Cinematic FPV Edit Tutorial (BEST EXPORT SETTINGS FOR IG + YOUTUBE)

You know that feeling when you get a freaking banger shot and you're super stoked to share it with everyone? It looks great on your editor and then you upload it to Instagram and it looks like complete dog shit. It's so frustrating. So in this video, I'm gonna teach you exactly how I edit and export my shots to get the best quality possible on Instagram and YouTube.
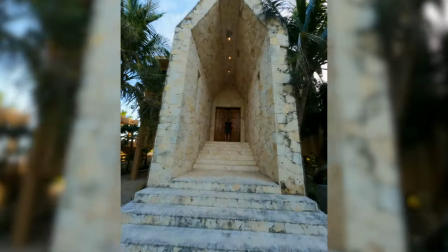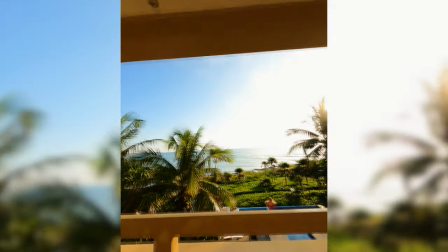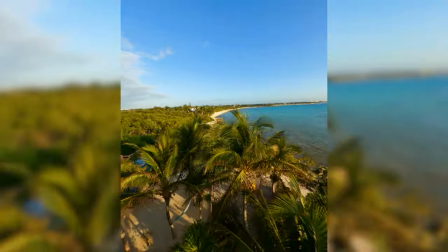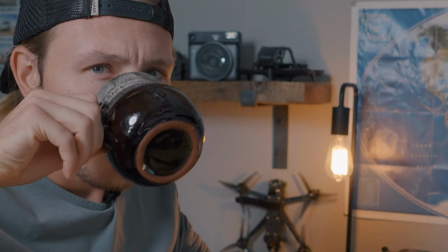0:35 Step one is coffee.
Hey, does anybody want coffee?
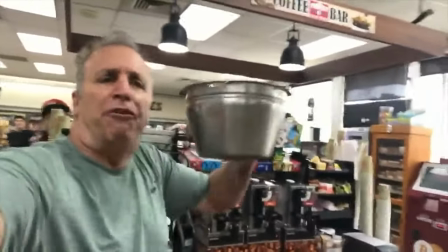0:41 Who wants coffee? I just made a fresh pot of coffee. Does anybody want coffee?
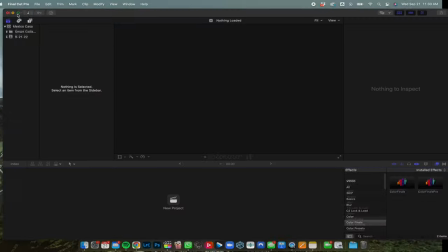0:46 All right, so first off, I'm gonna open up Final Cut, which is the software that I edit on. Some people prefer Premiere, but in general, I just prefer using softwares that don't crash every 15 minutes or so. Okay, that's a joke. For all my friends that edit on Premiere, I know it's only like every 20 minutes or so. If you're interested in learning what settings I actually shoot on, go ahead and check out this video. Actually, I think it'll be right here. Go ahead and check out this video where I go over like the exact shoot settings I shoot on for a bunch of different situations. So the shot that I'm gonna be editing in this video is a shot that I took in Mexico last year.
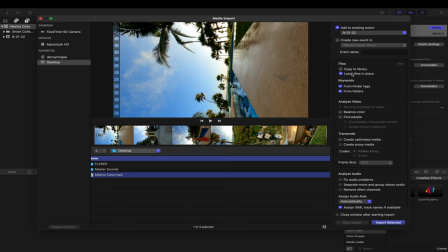1:22 Something that's super helpful for Final Cut is actually leaving files in place on your hard drives or wherever you're storing them.
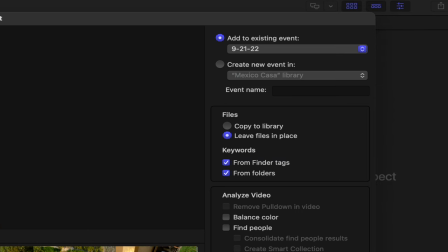1:28 That way it doesn't take up a ton of space on your library. So I'm gonna import that. And then I am going to create a project.
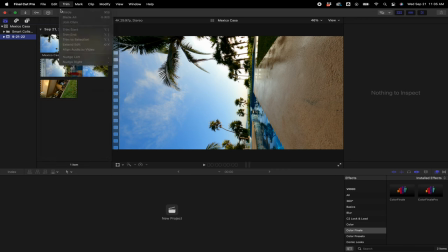1:35 So file, new project.
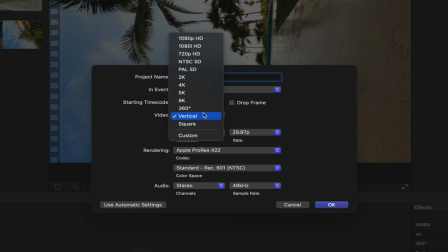1:38 And the settings you're gonna wanna use on Final Cut is just vertical, and it'll automatically change your settings to vertical, but make sure if you want it to display best, go 1080 by 1920. And always with FPV, if you're shooting 30 or 60 frames per second, make sure your frame rate is at 30 frames per second. A lot of people get screwed over with FPV by using 24 frames per second and they get this really jumpy stuff.
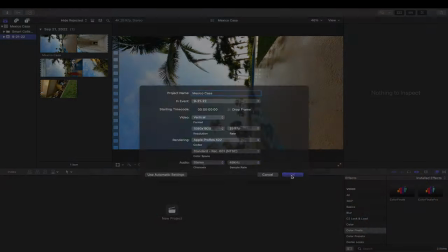2:01 Make sure you're shooting in 29.97 frames per second or 30. So go ahead and create that project and then pull your clip down into the timeline.
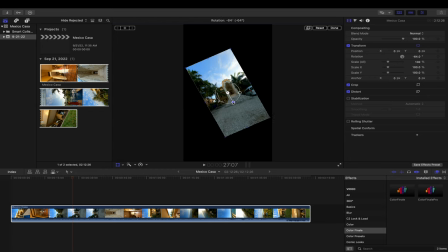2:11 Okay, and then next step is I'm just going to fit the shot, because when you reel steady clips, you have to shoot them on horizontal.
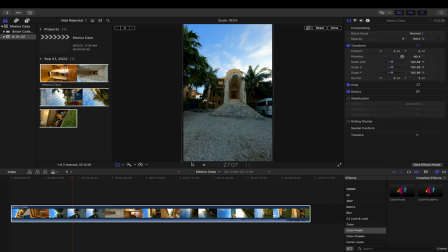2:17 So I'm gonna put that, move it, transform it up here so it fits the frame.
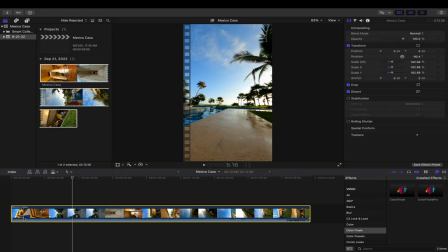2:24 But if the clip is shot in horizontal, just crop in. And then, yeah, so basically this shot was a shot that I took down in Mexico.
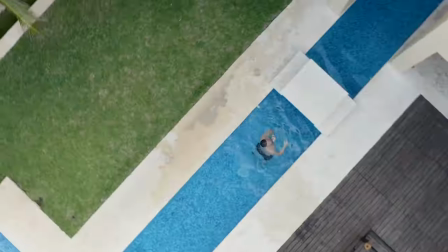2:32 A few times a year, I host big groups of creators.
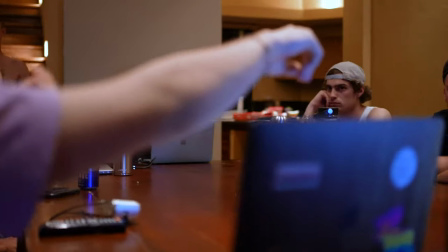2:35 We call them workshops, and we basically just have like between 7 and 10 creators come out from all over the place.
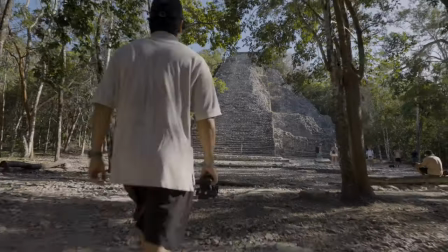2:42 And we spend a week adventuring, shooting, networking with everyone.
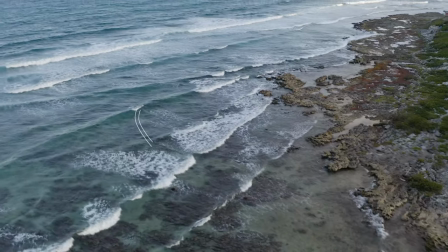2:46 And I kind of just teach you guys everything that I know about making a living as a content creator. And yeah, so we just rent this big house and yeah, have a freaking blast for a week. If you guys are interested in joining those trips, there's a link down below to join the waitlist, and we also have a Joshua trip that's available right now.
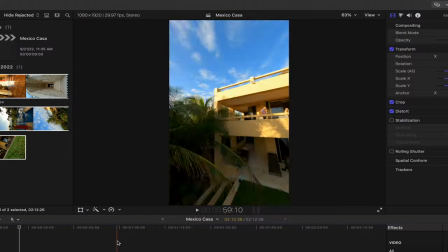3:03 So anyways, getting into the shot, here's kind of what it was. These shots are kind of like my bread and butter when it comes to commercial work. I get hired by tons of hotels and villas and even golf course clubs to just kind of come and just fly through their whole property.
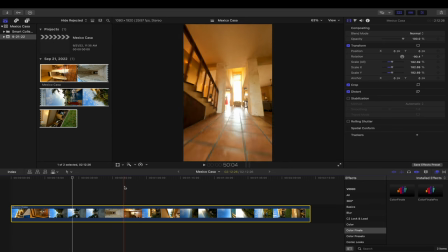3:18 I really like getting subjects involved because it just like makes the scene a lot more dynamic.
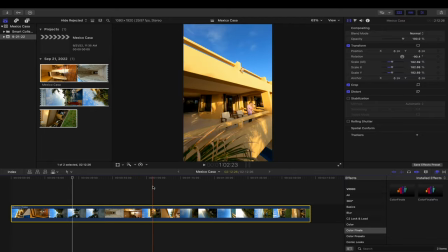3:23 So yeah, this is like the whole workshop squad just kind of placed in different locations around the place.
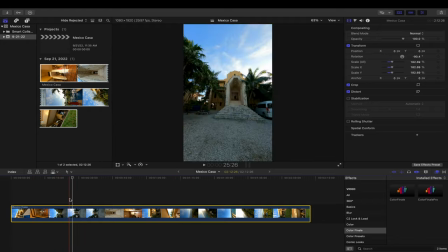3:28 So here's the basic flow of the shot. Obviously I do not want when I'm flying back, so I'm gonna get my in and out points. Quick little Final Cut hack that makes it super easy is to just remember that I is in and O is out.
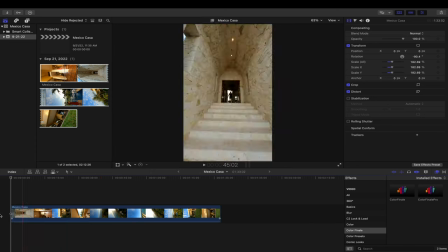3:43 So I'm just gonna hit out, boom, and delete the first part.
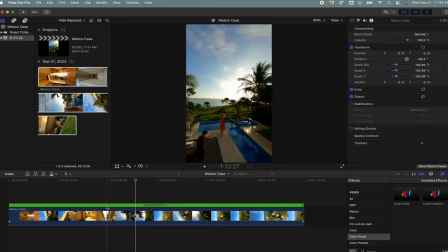3:49 This is the shot. All right, so there's certain parts of this video that I wanna speed up and then slow down in others.
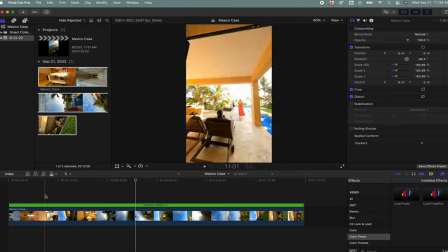3:56 Most of this first part has a bunch of action going on, so I don't really wanna skip any of that.
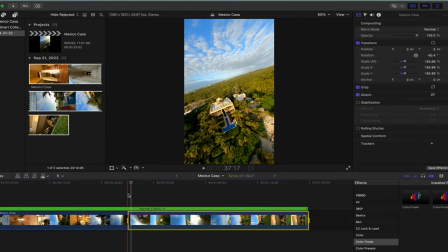4:01 But from the time it takes for me to get to here is a little slow for me.